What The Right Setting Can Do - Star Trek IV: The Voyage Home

So they all hop in their DeLorean, spaceship, and go back in time to save some whales. Now, the origins of the probe are never really explored, and that's a great story choice, but I can't help but wonder why a probe designed to talk to whales immediately starts vaporizing oceans when it detects no response. That seems very irresponsible to me. That would be like burning down someone's house because they didn't answer your phone call. Are these whales in some kind of abusive relationship? Who knows?
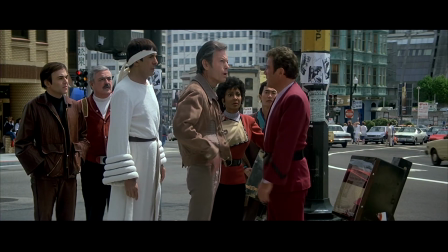Once they're back in 1986, it's just a matter of finding some whales, fixing their ship, and returning safely to the 23rd century. Now let's talk setting. How do you think they arrived at the setting of modern day for Star Trek IV? Most people believe it was so they could offer comment on the whaling practices of the day. I myself believed that until I listened to the audio commentary track from Leonard Nimoy and William Shatner.
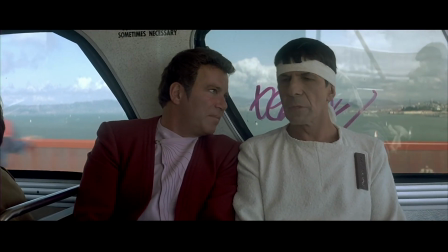For those of you who don't know, Leonard Nimoy plays Spock and William Shatner plays Kirk, and Leonard Nimoy also directed the movie.
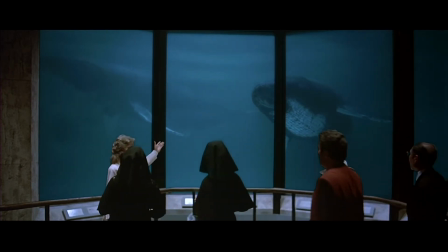In the commentary track, Leonard says more than once that whales were the final ingredient in the story, not the first. He knew a few things that he wanted right away. He wanted it to pick up where Star Trek III left off, he wanted them to travel back in time to modern day, and he wanted the movie to be more lighthearted with no villain. By the way, Star Trek IV is way more lighthearted than Star Trek II or III, and in fact is easily the most lighthearted Star Trek movie to this day. It includes one of my all-time favorite gags when, not being aware of the Cold War going on, Kirk sends Chekhov, the Russian, to the streets of San Francisco to find out where they can find the nuclear vessels.
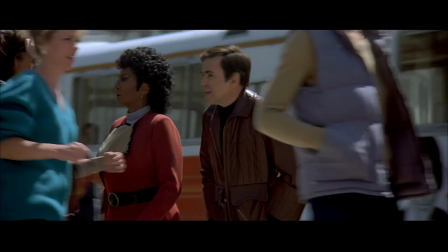We are looking for nuclear vessels. Can you tell me where the naval base is in Alameda?
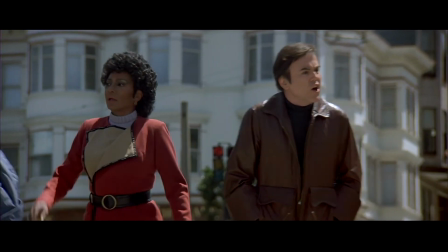We're looking for Hello, we are looking for the nuclear vessels in Alameda.
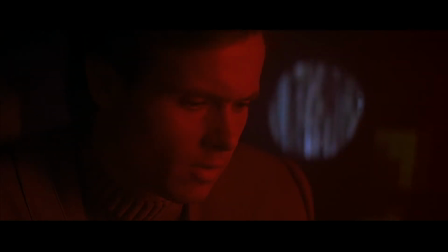Could you tell me where? Can you help us?
After deciding it would be lighthearted with no villain and that they would go back in time to modern day,
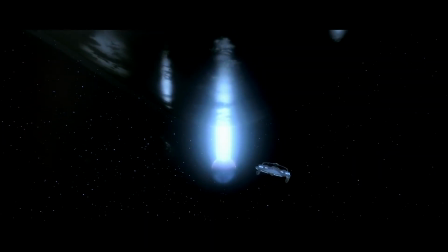Leonard decided the reason he wanted them to travel back in time was to get something to communicate with a mysterious probe in their time. But he didn't know what they were going to go back to get. He said for a long time he was hung up on the idea that they should go back in time to get a plant. Can you imagine if they went back in time to collect a rare bush or flower? Maybe then the probe would vaporize all the garden soil instead, or garden snakes or something. Comment below what you think they should have gone back to get, and what the probe would vaporize if they didn't.
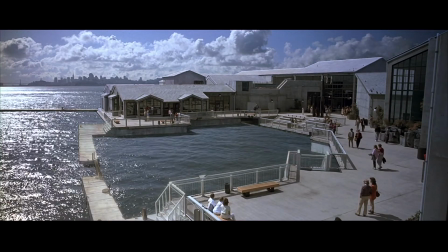So the commonly held belief that the whole story was framed around whales is untrue.
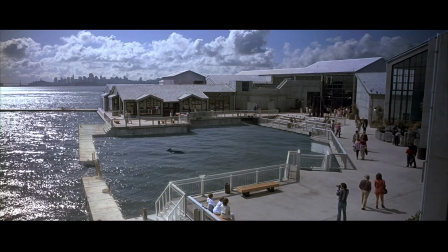So why set it in 1986? Why modern day?
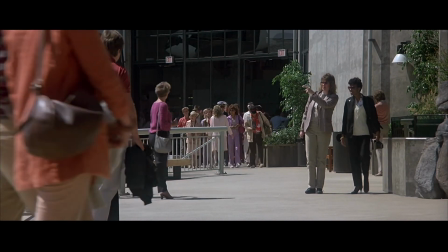When you consider what we know from the commentary, a picture starts to form that answers that question.
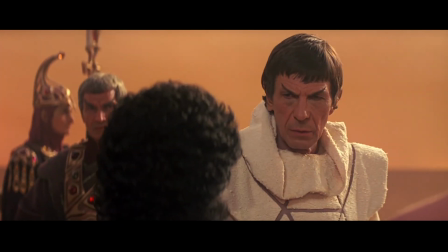The starting point is, by necessity, the end of Star Trek III.
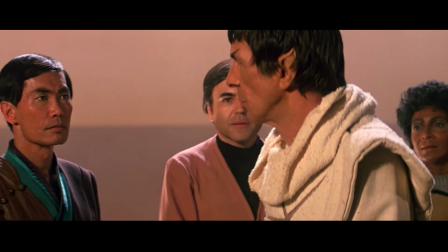That ended with all of them on Vulcan, Spock back to life, but not all there, and serious crimes for Kirk and the others to answer for. Given what Leonard Nimoy did with Star Trek IV, it seems obvious to me that the first thing he hooked onto was that Spock should restore his humanity by observing his friends. Like I said earlier when I was talking about the thematic lens through which the whole story is told.
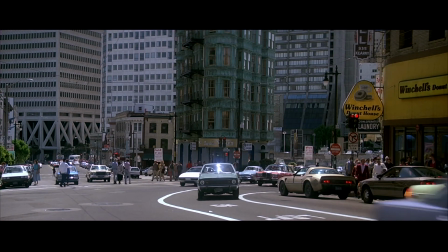And if your story is going to be about observing humanity, then where better to do it than in real life, modern times, today?
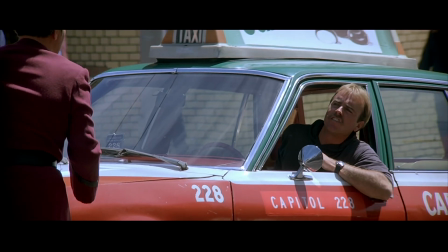Setting it in modern times wasn't a way to comment on modern treatment of whales.
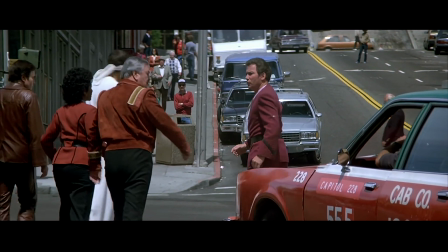It was a way to comment on modern humanity as a whole. That's why whales fit so well as the final ingredient to the story, because they can connect so easily and so visually to the best and the worst that humanity has to offer.
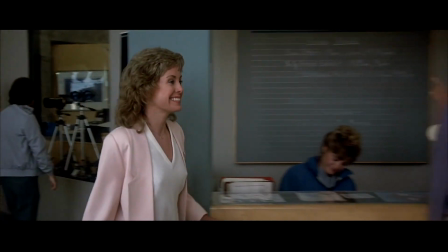The best being the instinct to protect a species, personified in the character of Dr. Taylor, the cetacean biologist,
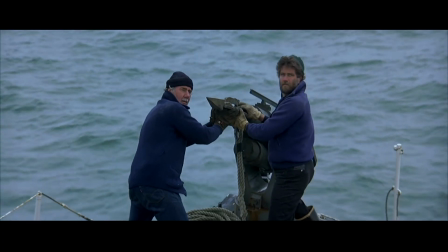and the worst being the old tradition of hunting the whales, obviously personified by the whale hunters at the end.